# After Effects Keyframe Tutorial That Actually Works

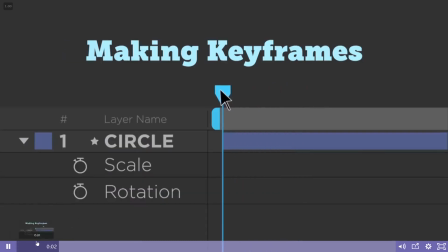8:17 Once you get your click exactly how you want, then you can copy and paste them throughout so they all line up and have a continuity to them.
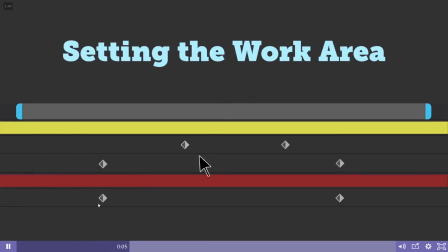8:24 When we come into this one, it looks like your pace is a little bit faster than when we leave here.
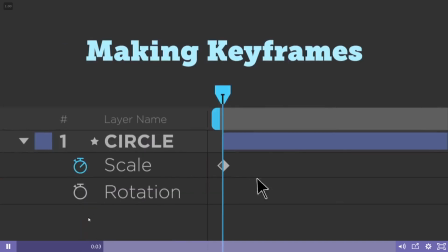8:30 It really starts to fly in. So just make sure you're keeping that up.
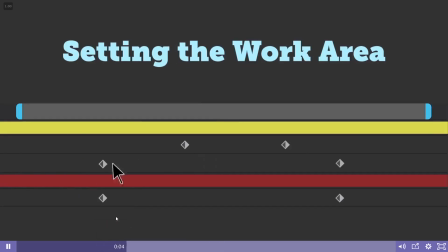8:36 Good clicks throughout, good pause. Again, a little bit of timing issue with the clicks, so let me go frame by frame. All the way back, so coming in, click there.
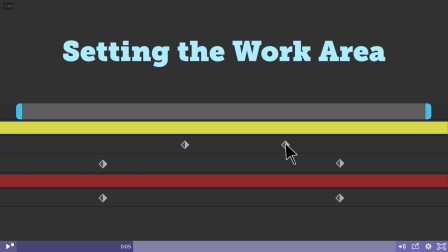8:56 So it looks like there's a little bit of a bigger scale here on this one too. Looks like you used the same keyframes for the first introductory click. So just a little bit too long of a pause coming in.
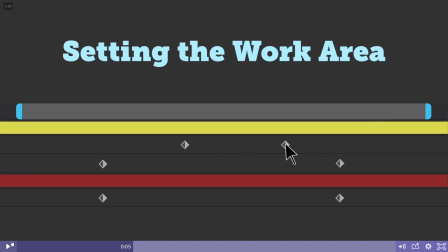9:13 So you can pause here for a second, not even a second, but say 2 frames, then click, and then immediately start dragging. The pause right here is a little too long.
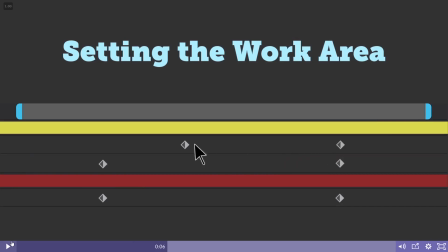9:27 And that's a good pause right there at the end. That's almost perfect timing. Good click. Again, looks like it's a little bit more than the other ones that we've seen. Good pause right there. So I'll let this play out again. Nice pause. Nice pause.
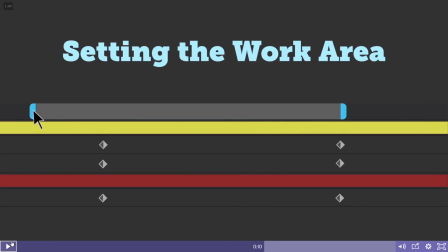9:45 You can kind of tell with this first one what I mean. So when you come in, sorry for the slow frame by frame, guys. When you come in, you click and drag, you've got the click almost starting right at the apex of the click.
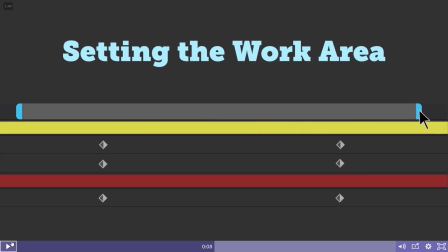10:01 So click, comes down, and there's maybe a 1 frame delay. Let's see, 1, yeah, so 2 frames. And the other ones, it seems like there's maybe 3 or 4. So just those little tweaks make a huge difference in animation. And you're probably thinking to yourself, man, this is annoying frame by frame.
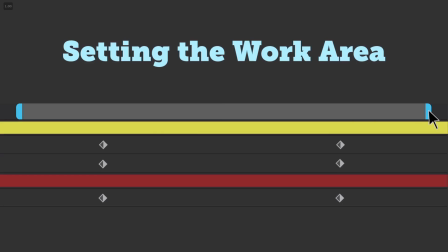10:21 But those are those little things that when you go to watch it back at full speed, really make it feel smooth. And then coming in here, it's just a slightly different pace again from the exit.
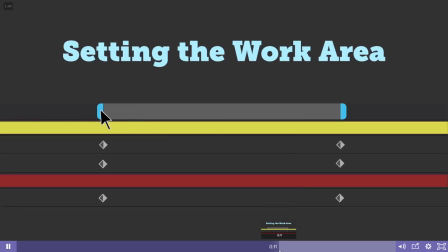10:38 So pretty fast, and then a mild pace again. So make sure as you're leaving, you want to try and get the pace just about the same.
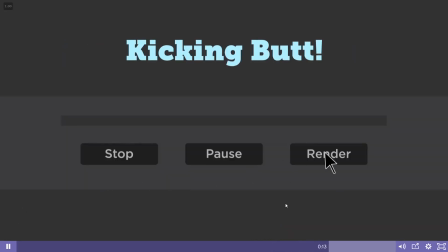10:46 But right here, and I've said it every time we've gotten here, that pause is just so perfect of anticipation. Lets the viewer know, look here, okay, they're looking, and then you follow through with getting their attention by clicking. So that's really smart. So overall, really, really great job, Lozen.
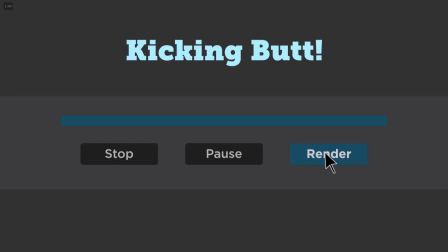11:03 I think if you just make a couple more tweaks, if you want to submit a 3rd version, that you're well on your way to almost having a perfect video here. So great job. I'm excited to see what you do in this course. Let's jump into the next student.
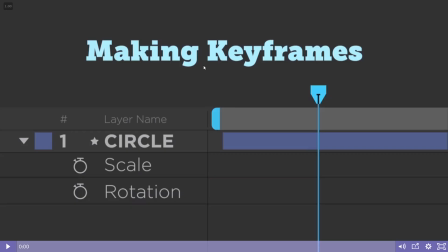11:18 All right, so next up we have Chris. Chris has done a great job. Let's take a quick look.
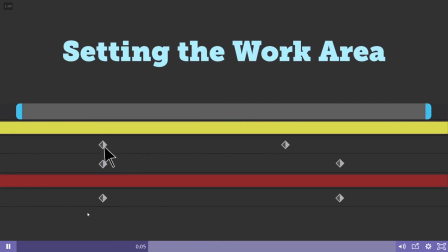11:26 Cool little anticipation back there.
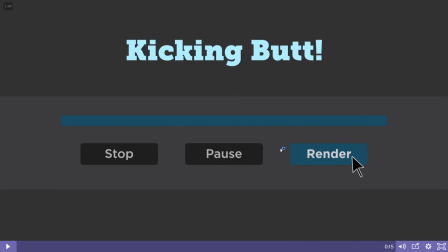11:37 Like the little staggered build up.
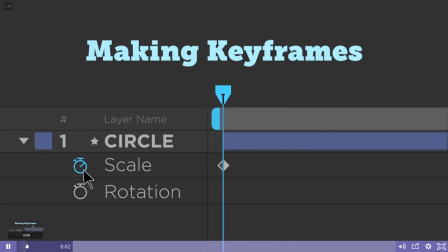11:39 So I think what I've noticed a couple places is you're trying to use arcs in your animation, which is really smart, especially you can notice it right in this area. We come down from scale, click that on, and then you've got a little bit of arc in there.
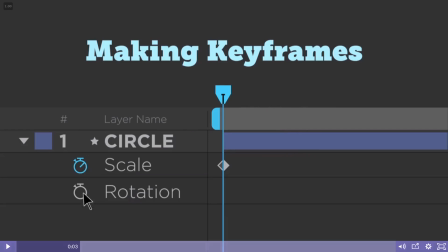11:56 So I'm sure the way you did that was by following Noel's instructions with adjusting the Bezier handles on your path, and it looks like there's almost an extra bump right in there before it lands.
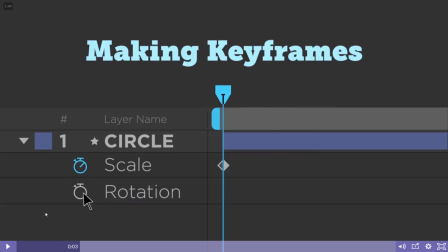12:11 So the arc should land probably there or there, and you just need to pick one or the